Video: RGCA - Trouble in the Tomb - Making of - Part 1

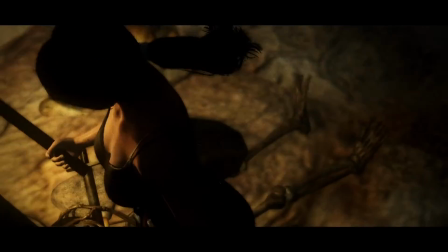(0:25)
Welcome to my making of Trouble in the Tomb.
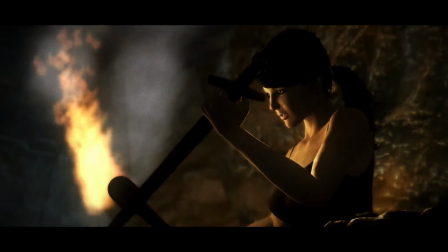(0:32)
I'm doing this the first time in English, and this will be very rough, and I will do many mistakes in
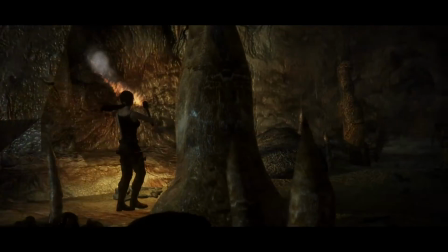(0:40)
pronunciation and grammar, so please forgive that.
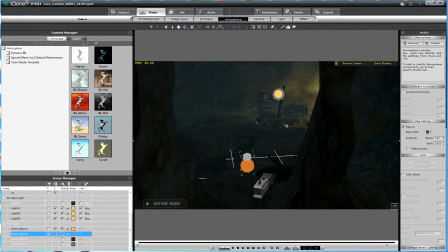(0:46)
I want to talk about my movie Trouble in the Tomb, which I did for the Re-Illusion Game Character Animation Contest. This movie is about 8 minutes long. It's probably you have seen it.
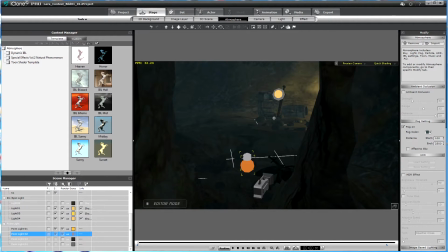(1:02)
In the first section of this making of, I'd like to talk about lighting. Okay, let's watch the first scene I did.
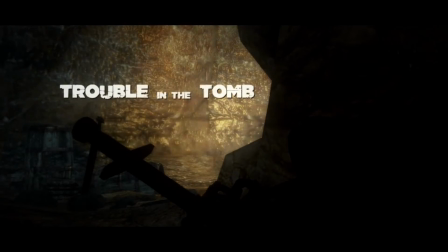(1:15)
The first scene you see in the movie, it's Lara Croft searching a tomb.
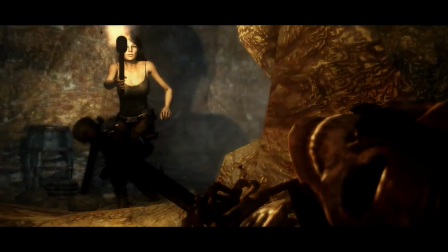(1:24)
She comes here in the scene, and I'd like to talk about
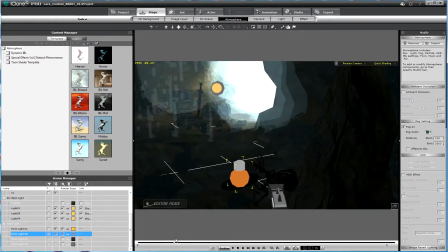(1:29)
the light I used for the torch.
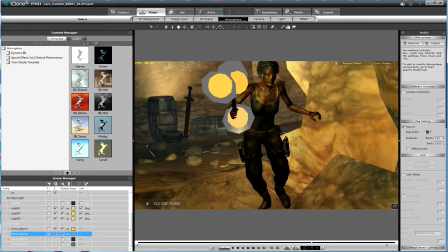(1:35)
Okay, so as you can see, I used 3 lights for the torch.
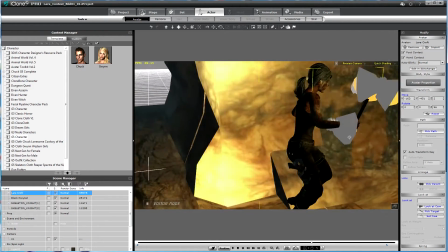(1:47)
Let's put this around. So, okay, now you can see.
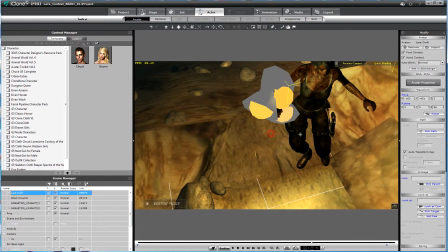(1:53)
Okay, I am going a
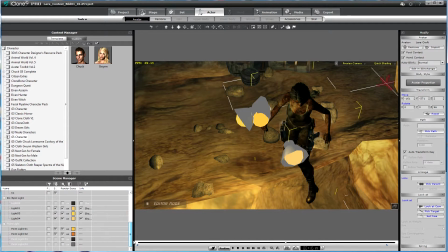(2:00)
bit back. So this light don't bother us because I put this.
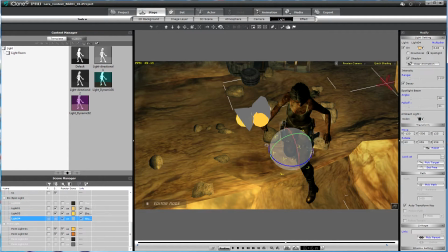(2:08)
No, this is not the right one. This is not what I want. So those 3 lights are pinned to the torch, as you can see.
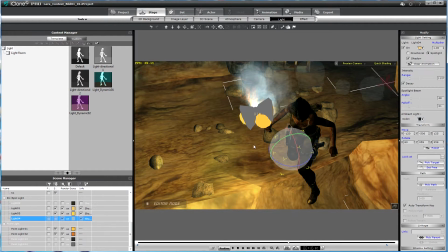(2:22)
And I wanted to create a realistic light for
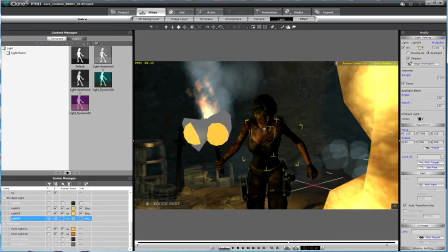(2:30)
the torch, so I wanted to have this flickering light, and I wanted to have shadows. So in the iClone you have 3 different light sources. So first you got directional lights like this one.
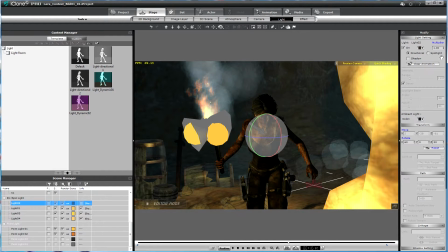(2:51)
Directional lights can cast shadows, and they are like sunlight, so they cast the light in one direction everywhere in the scene. Then the second light is so-called spotlight.
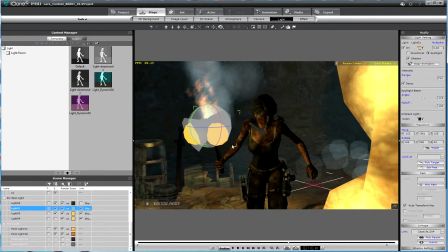(3:09)
It's like it casts the light in one direction, can cast shadows. And then we have the third light, the point light. This light can cast the light
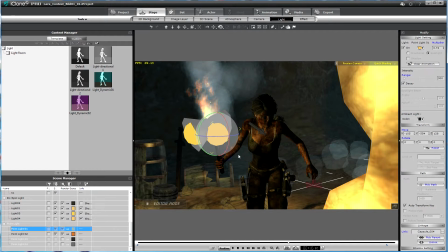(3:29)
360 degrees in the scene, but there is no shadow at all.
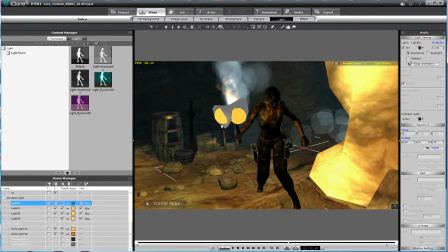(3:37)
So okay, normally I could use only a point light to create the light for
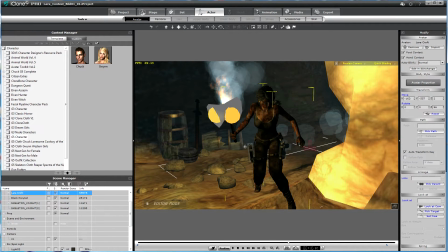(3:49)
the torch, but I wouldn't have any shadows on the wall if I do that. I go to pixel shading to show you some of the shadows.
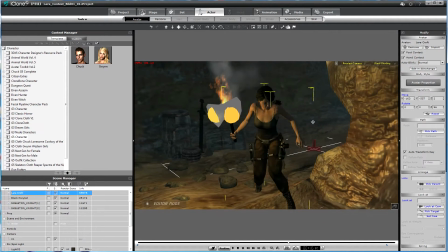(4:02)
Okay, this is how it looks like in the best shading mode in iClone.
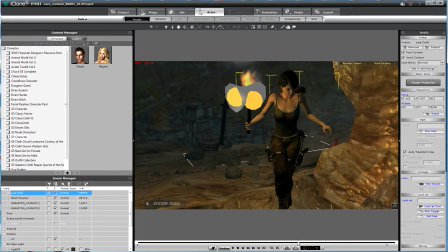(4:09)
And when I go forward, you can see, yes, you can see the shadows on the wall.
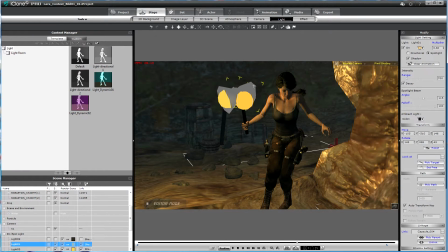(4:15)
This is cast from this light, and I open the timeline now.